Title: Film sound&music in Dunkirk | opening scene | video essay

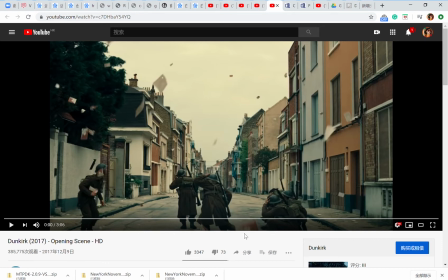0:01 So today my movie presentation is Dunkirk. Dunkirk wasn't the best war film that at this time, but it brings a warlike feeling to the audience, pulling them into a war environment, and it does so through its amazing sound use. So I want to talk about the sound in Dunkirk.
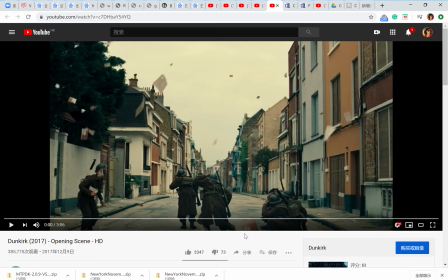0:21 For the first two clips, the sound in Dunkirk is mostly done in post-production, but this extraordinary use of sound that gives it a sense of realism, suspense, and immersion. One thing I noticed about in Dunkirk was the sound in the movie frequently revolve around timing.
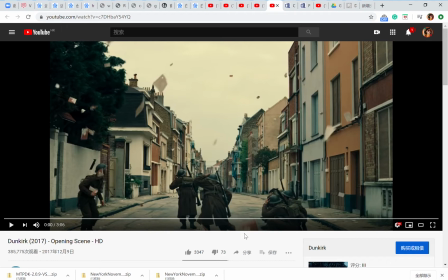0:39 There is a ticking sound, just as the other classmates show in the first class. There's a ticking sound constantly throughout the entire film. As a ticking runs up, so does the viewer's heartbeat.
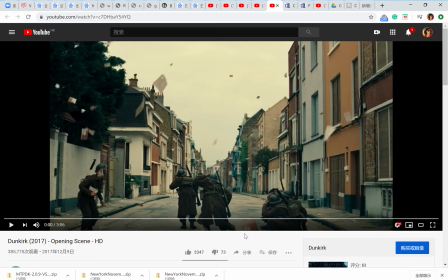0:54 It is interesting that in an interview, the Hans Zimmer, the composer for the Dunkirk film sound and music, that he told us that the ticking sound he used at the very beginning of Dunkirk is actually a recording of a watch that Christopher Nolan owns.
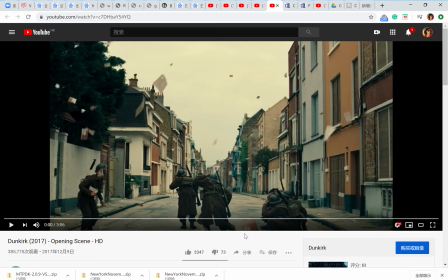1:12 And another motif was the step sound effect, usually heard as bullets suddenly flying and bombs explode out of nowhere. And this creates suspense because constant surprise keeps the audience on their toes.
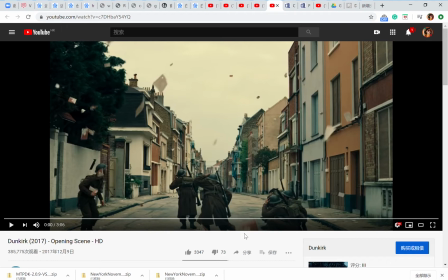1:26 So now let's take a look on the first two scenes on Dunkirk. One is the opening scene and following is the beach bombing.
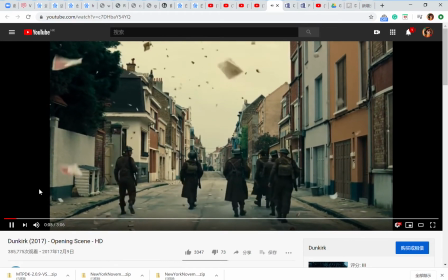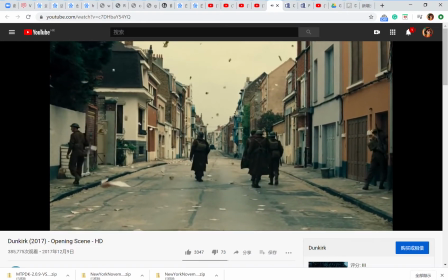1:43 The opening scene set the tone for the whole film and we can feel the desperation as soon as the movie begins.
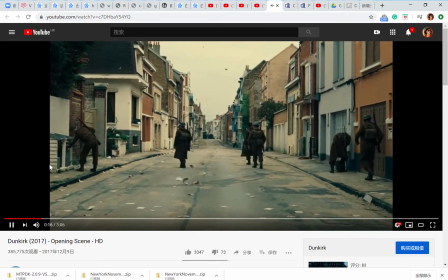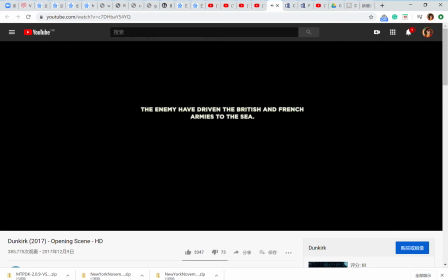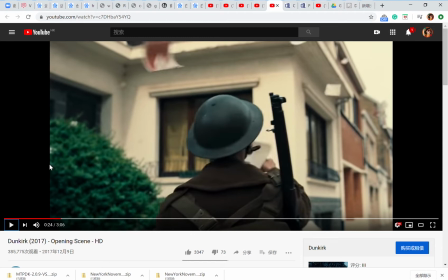1:59 So the major sound is the sound of flies made by Germans. It flying around throughout the first minute. It is continuous, like wherever you went, there are flies flying around. It creates a feeling that they're surrounded by German, as if they're in a cage.
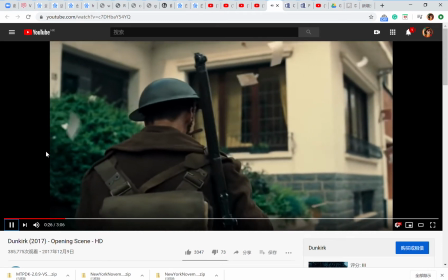2:20 And you can also hear some birds and wind,
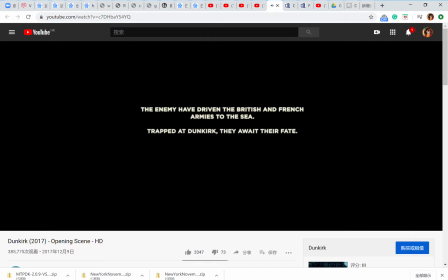2:24 the sound of the birds and the wind, indicating that this is an empty city, and the fear begins to grow.
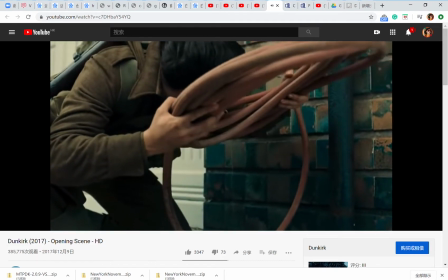2:35 Most of the film sound is realistic sound in the beginning, focusing on the soldiers' interaction with the surrounding props.
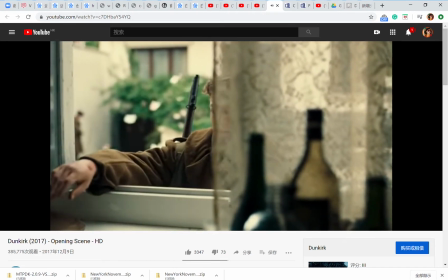2:46 In the background, there's this strange pipe sound, like blowing a wind into an empty pipe, creating this horror-like suspense.
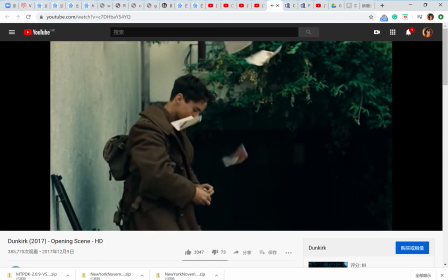2:56 Flies everywhere.
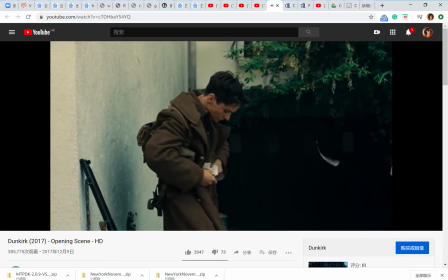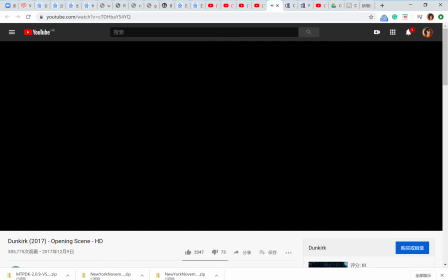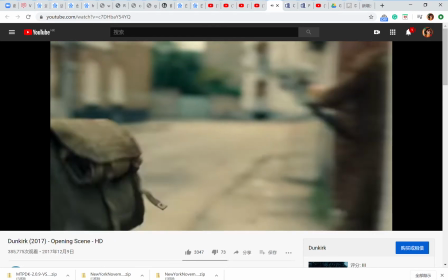3:11 Birds again. Yeah, and suddenly the gunshot begins.
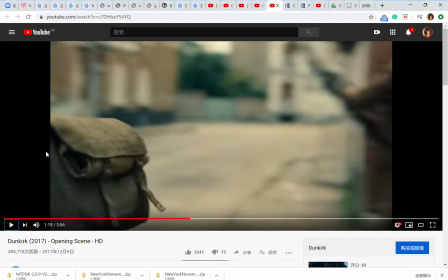3:18 You can hear bullets pierce through the metals, and the purpose of the sound was to join the viewers just as the troops would have. This established a connection between the characters and the viewers that you were both being shocked and both stepping into the unknown and both being chased by the enemies.
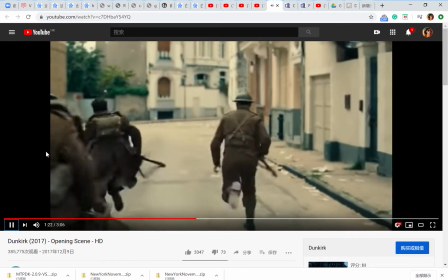3:40 So this is the first round of gunshots.
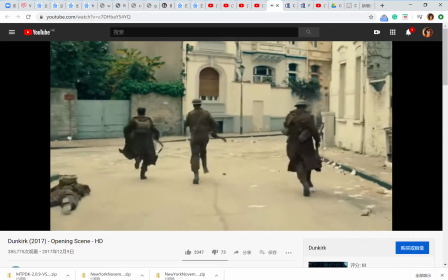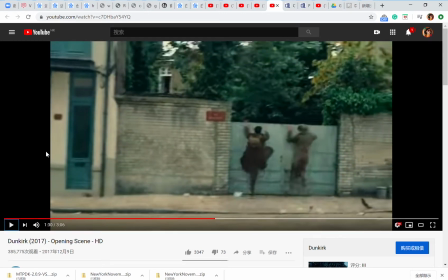3:50 Oh, and just after these characters climb out the fence, the clicking starts, like the ticking starts. The Hans Zimmer scores for Dunkirk start with the sound of ticking.